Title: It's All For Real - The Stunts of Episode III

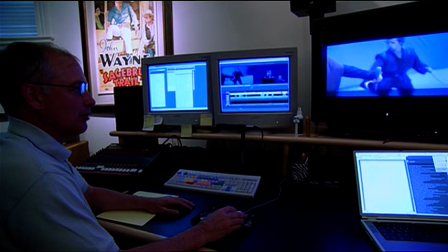250s Let's not make this messy in front of the Chancellor.
Nick's working out the choreography and filming it just with home video and sending it to us.
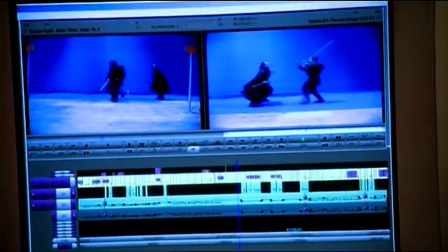258s
So we're injecting this cut footage into our Videomatic sequences at this point.
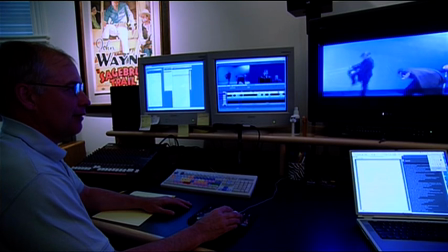264s
So George can look at the progress of how the fight scene may eventually show up.
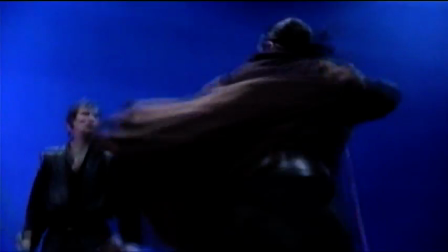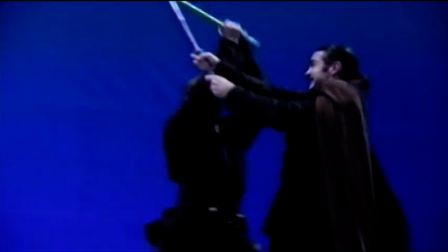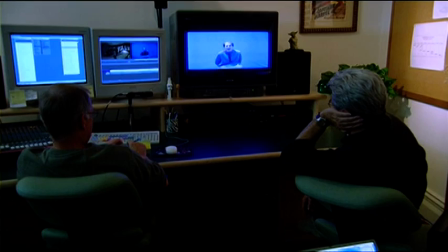284s Kill him, Anakin! Kill him! You got the job.
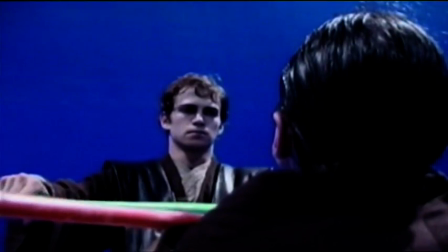I've always tried to get a moving representation of what that storyboard should be.
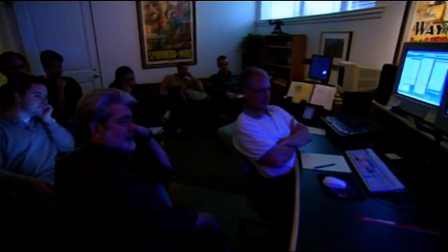298s
Sometimes we've used bits and pieces of documentary film, sometimes we've done little stick figure animations, but it's really to create the story in a visual form that we can then relate to in terms of saying this is how long the sequence is going to be,
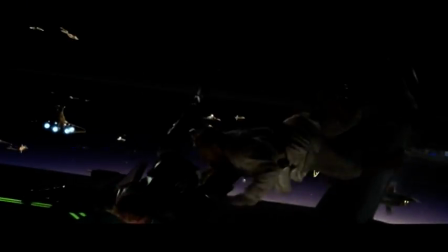311s
this is the kind of shots we need, and it gives everybody, including the actors, a sense of what is going to happen and what they're trying to accomplish.
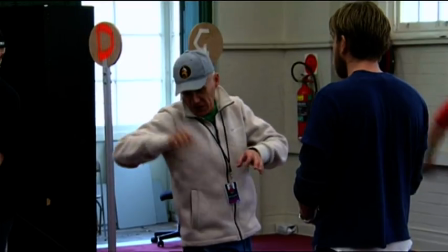317s
It's very important for him to be able to use the test footage that he shot to develop what both Obi-Wan and Anakin are actually physically and emotionally going through. It was important to Nick that he instilled a story to the fight so that there was an exchange of power,
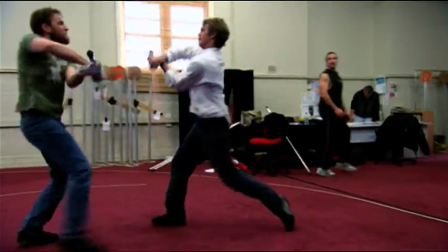334s
and my character's meant to be the chosen one, is supposed to be, you know,
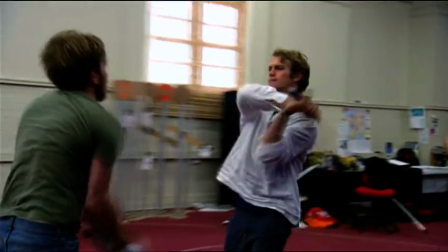337s
one of the better Jedis as far as fighting goes, and that was sort of, I think, a difficult thing to get around, so that it didn't make one of us look substantially weaker than the other, and I think he kind of balanced it just perfectly. Hayden in this film has moved up to a level 9.
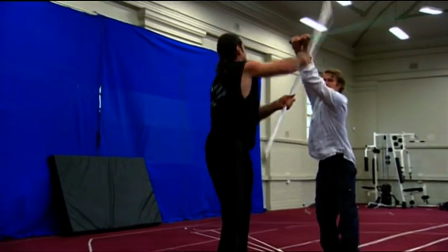352s
He's gone past Obi. Now, the difference between a level 8 and a level 9 really is the dark side.
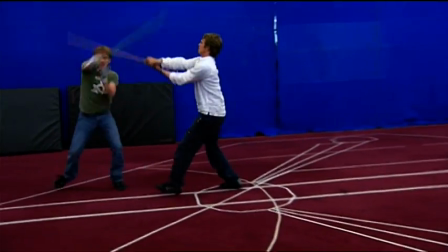358s
You have to go through each level in order to attain the next level, and if you do it too quick, you're going to get in trouble. So that's how I work on his, you know, his downfall is going to be aggression. Obi is also aggressive.
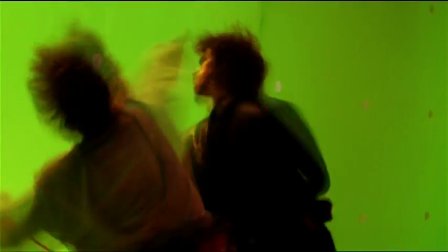369s
They're almost the same, those two, because they've come up through the same way, taught by Qui-Gon, Tyrannus, Yoda.
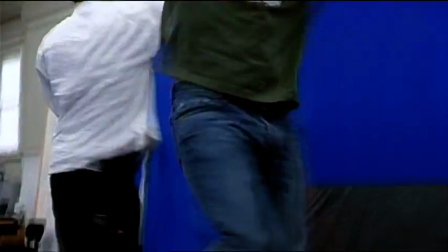377s
It's the same line. They are sort of mirror images, but they're certainly different.
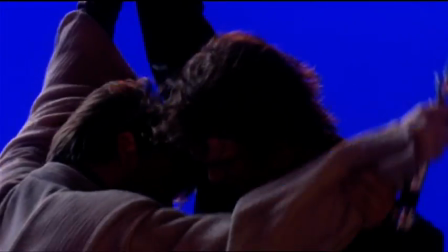382s
They just match each other perfectly. On this, there's much more action than in the previous two.
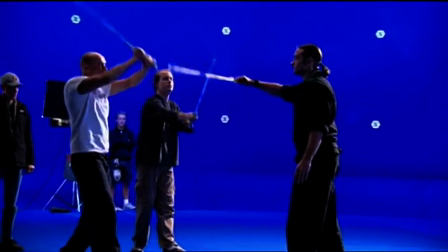390s
So I had to get a load of stunt people in.
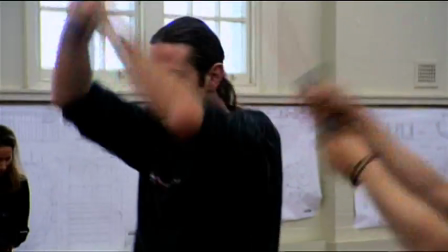393s
First of all, I get the sword fighter, so I was lucky enough to get Kyle rolling again, who double Count Dooku on Attack of the Clones.
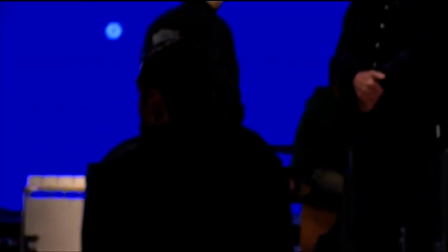401s
I needed a good Palpatine double. Kyle brought a friend of his along called Michael Burns, who has been amazing.
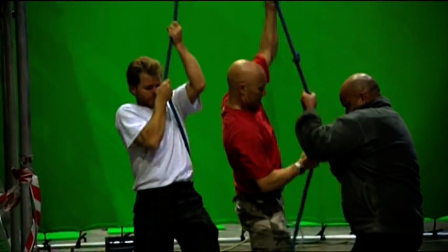408s
And then I needed to get a team of stunt riggers that run ahead of us on the stages,
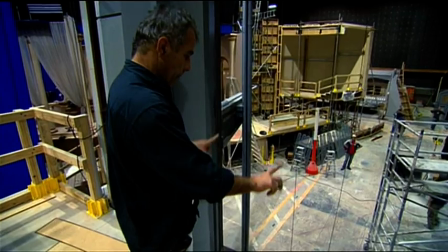414s
just because we never get any time, and they just make sure everything's going to happen.
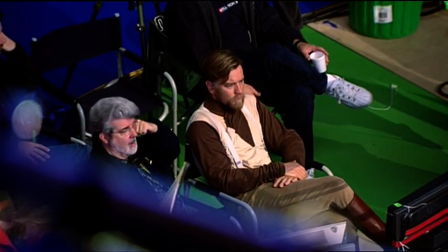419s
No matter how you do it in films, you're always using stunt doubles for certain amounts of action set pieces.
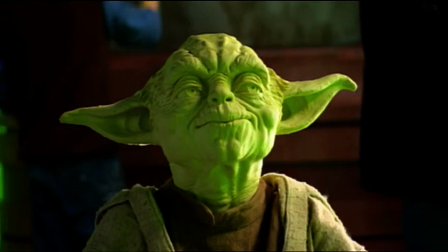426s
The older actors, Christopher Lee and Ian and Yoda, it's more difficult for them to do the highly physical types of work.
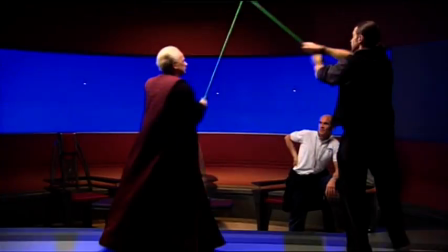434s
So you use a combination of stuntmen and the actors to create the sword fight in a way that is, you know, realistic and looks good.
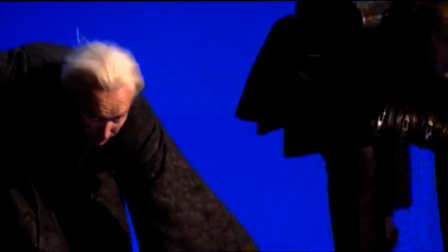441s
And then occasionally, the advantage we have now is that we can put digital faces on the stuntmen and we can go closer in on them.
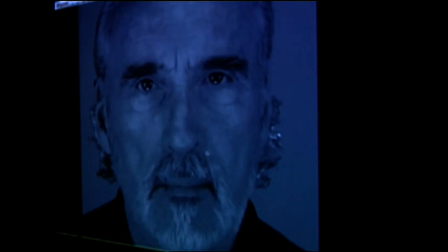448s
We don't have to sort of hide their face and everything the way we used to, and that's a huge advantage. But you still need the stunt performer to do the work.
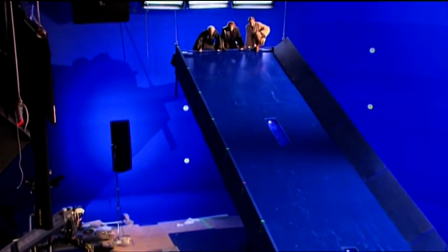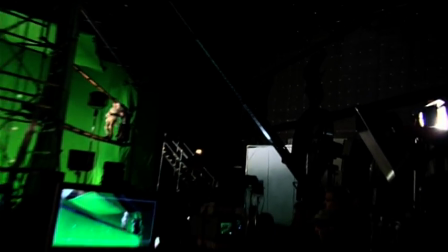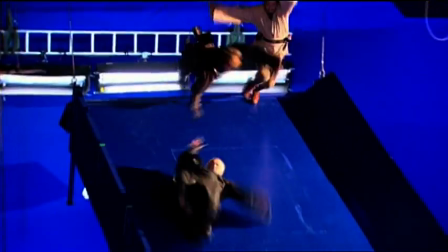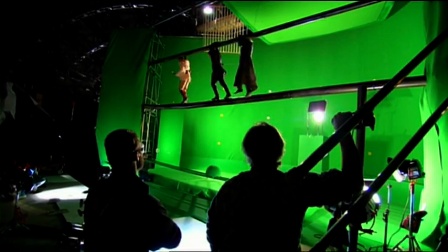One of the most difficult sequences we had was the fight sequence between Palpatine and Mace.
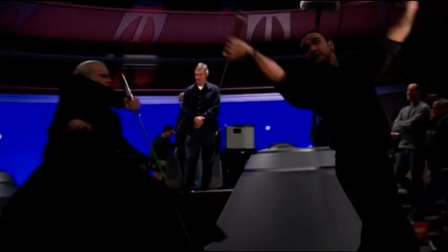484s
It was always our idea to use the two stunt doubles to do the majority of the work, but George really was reluctant to do that.
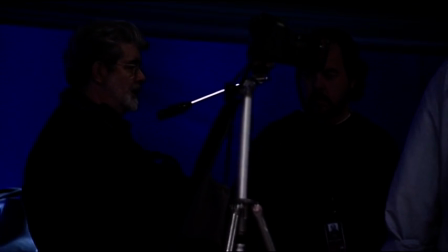491s
The thing of it is the fight has to be changed. You can't change Ian, you got to change the fight. He wanted to be close up.